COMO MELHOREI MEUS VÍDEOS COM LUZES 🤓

Essa aqui é a minha luz principal. É a minha luz que tem um pouquinho mais de intensidade e ela cuida de iluminar praticamente tudo, certo? Então ela ilumina... é isso que vai fazer vocês me enxergarem. Eu sou o objeto do vídeo, o objeto do seu vídeo sempre tem que ter iluminação.
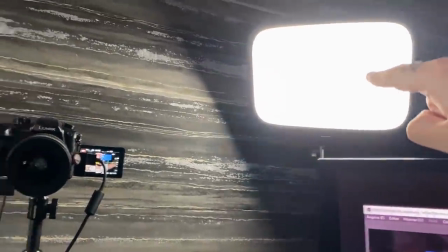(4:20)
Então essa é a primeira luz, é aquela que fica na minha direita, que eu mostrei no vídeo pra vocês. A gente tem agora a segunda luz, que é a chamada luz de preenchimento. Que é uma luz que vai... Opa, errei. A luz de preenchimento é essa aqui.
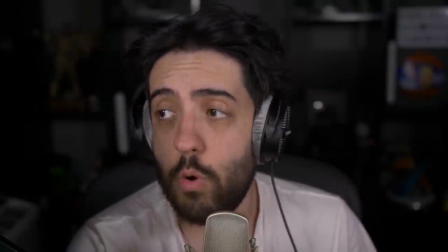(4:32)
Tá, então só pra vocês terem uma noção de diferença, com luz de preenchimento, então vocês não veem sombras na minha cara.
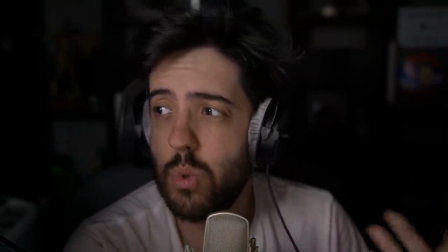(4:38)
Sem luz de preenchimento, vocês veem que tem algumas sombras na minha cara, algumas sombras mais pesadas, né? Lembrando que eu não tô usando nem a luz de teto. Então, sem luz de preenchimento e com luz de preenchimento vocês conseguem ver bem melhor. E a terceira luz, no final das contas, é pra me destacar, é pra me dar contorno e é pra me afastar o máximo possível do fundo.
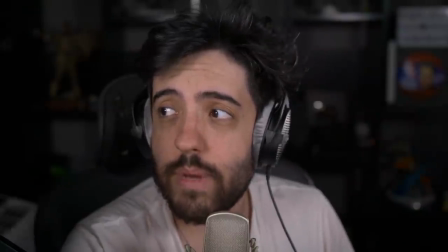(4:55)
Então é a hora que eu ligo ela e ela me dá contorno. Vocês estão vendo? Essa é bem mais sutil, mas vocês conseguem ver muito mais o meu desenho, né?
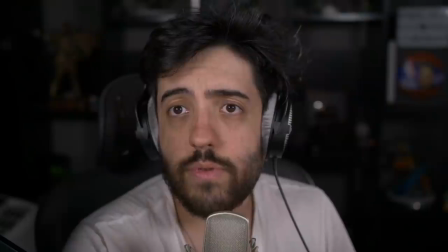(5:03)
Então, por exemplo, meu headset, ó, ele tá praticamente junto com o fundo. Se eu faço isso, ele me separa do fundo, ele separa meu headset e ele separa dos dois lados, tá vendo?
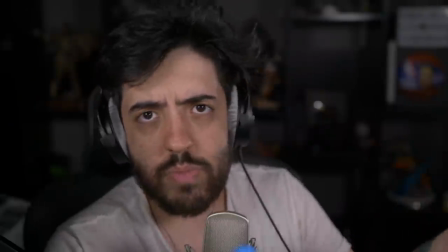(5:10)
Ó, apesar dela ficar... Ela tá ficando no lado oposto da minha luz principal. Você pode substituir isso, por exemplo, aqueles anéis, uma luz só ao redor da sua câmera e, mano, já vai melhorar muito. Como eu falei, essa câmera aqui, sem luz, ela não seria nada, mas a luz faz tudo. E aí a gente vai pra segunda etapa, que são os LEDs, que é o que fica lá atrás, certo?
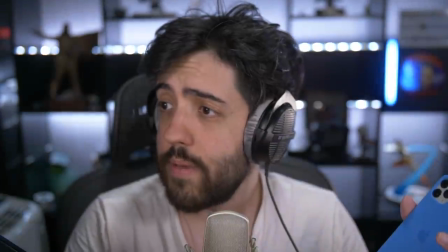(5:28)
Que eu tenho um controle aqui no meu Stream Deck, mas eu também tenho controle pelo celular de cores e intensidade, e eu também tenho uma luz do teto também, ela conversa.
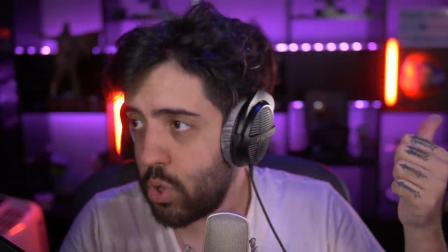(5:35)
Por quê? Então vamos dar um exemplo aqui, por exemplo, essa aqui. Essa luz aqui eu coloquei roxo atrás, vermelho nesses spotzinhos que eu tenho aqui, que estão virados pro lado errado.
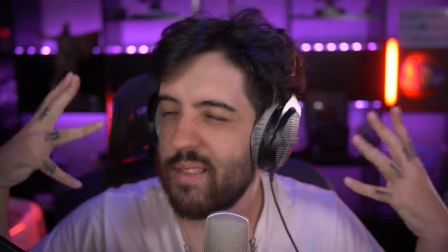(5:44)
Eles normalmente têm que ficar virados pra aberto, senão fica esse contraste chato na luz, mas eles também me dão contorno. Vocês estão vendo, ó? Toda a luz que você coloca, toda a luz que a câmera captar, vai fazer alguma coisa diferente com você. Tá ligado? Então é isso que você tem que se preocupar. Então hoje, no final das contas, eu digo que é bem fácil, né? Iluminação é uma questão de teste. Ah, Patife, você acha que eu devo investir uma fortuna em luz, não sei o quê? Mano, ao longo de 8 anos eu fui investindo bastante até achar a iluminação. Vou deixar isso aqui porque as luzes estão pro lugar errado. Eu fui investindo bastante nesse negócio de iluminação, primeiro porque eu gosto, é muito prazeroso, é uma parada que você vê o resultado muito na sua frente, mas você não precisa se preocupar em investir muito pesadamente, não. Porque como eu mostrei pra vocês, naquela época daquele vídeo que vocês viram ali, eu tinha uma webcam, e é isso, eu tinha um fundo, minha parede branca de fundo, uma estante preta com as miniaturas, as coisas de trás, mas era isso. Então assim, eu acho que no final das contas, você não deve jamais ficar preocupado em, ah não, não posso gravar meu vídeo porque a minha iluminação não é boa, tal, porque tem várias técnicas diferentes. Por exemplo, teve uma época, acho que essa eu vou ter que abrir só pra mostrar, que eu não tinha, que eu não tava aqui ainda, eu ainda morava com os meus pais, e aí eu tenho, você vai ver que a imagem, inclusive, desse vídeo que eu vou mostrar agora, apesar de ser um vídeo mais antigo, tipo 4 anos antigos, é um pouco melhor, porque é uma questão de iluminação, que é este vídeo aqui. Vocês estão vendo?
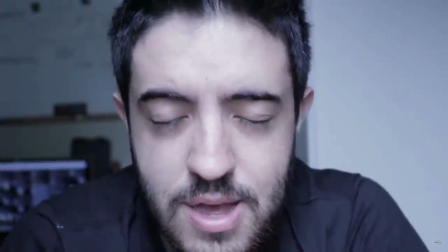(7:02)
Obviamente que tá bem mais estourado e tal, mas a questão aqui, o que faz diferença no final das contas, é que aí eu tava de frente pra uma janela.
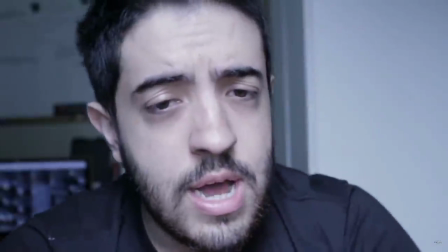(7:08)
Eu acho que quando eu gravei esse vídeo era umas 10, 9 da manhã, foi depois de uma BGS, então eu tava bem acabado, mas esse vídeo é eu na frente de uma janela. Então luz é isso, irmão. Luz, às vezes você vai usar a luz da janela, você vai usar a luz de... mano, a luz que você tiver, uma lâmpada sobrando, um abajur, mas essas regras, entender esse conceito e essa importância da luz no final das contas, eu acho que é o que fez grande diferença pra mim na produção de conteúdo. Por exemplo, eu apanho do foco, né? Eu preciso de uma câmera com um motor de foco melhor, porque eu afasto, ela não vem. Se eu desligado, ela fica embaçando e eu não gosto. Mas, no final das contas, isso é o que mudou tudo pra mim, sabe? Óbvio que aí também...
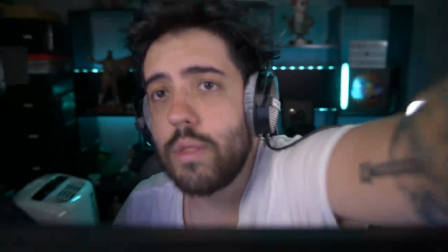(7:43)
Ah, não, agora eu tenho uma lente, então, que eu consigo abrir bastante, né?
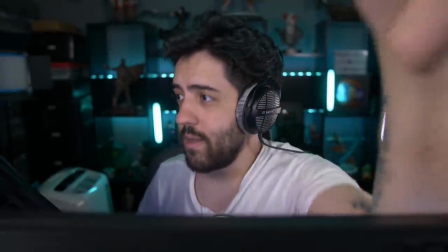(7:47)
Então, vocês conseguem me enxergar muito melhor, vocês conseguem enxergar o meu quarto por inteiro, inclusive a luz ali.
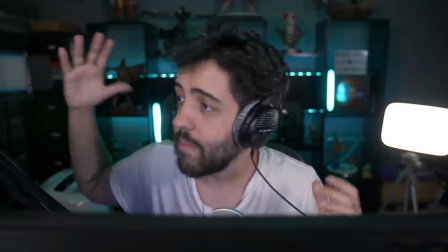(7:52)
Eu tenho uma quarta luz, um quarto ponto, que eu uso bastante também, que eu vou ali e ligo, ele dá mais contorno do outro lado, também ajuda bastante, mas como ele não é tão prático de ligar pelo celular,
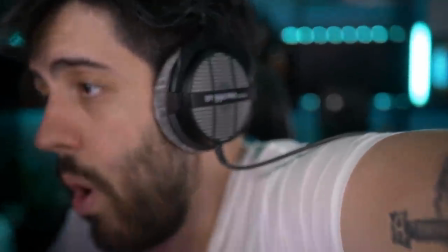(8:01)
eu não uso tanto. Mas são alternativas também que você tem. E essa minha lente aqui também permite que eu dê bem mais um, eu colhe bem mais na minha cara e vocês consigam ver menos,
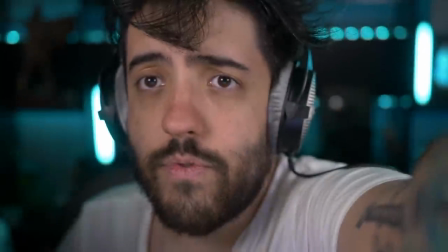(8:10)
mas vocês têm uma noção mais retrato de mim, que também funciona dependendo do que eu vou fazer. Eu tenho o chroma key ali atrás,
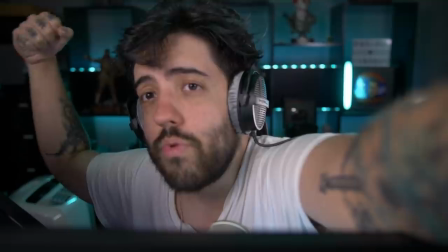(8:15)
então às vezes eu posso subir e controlar a distância, tudo isso, mano.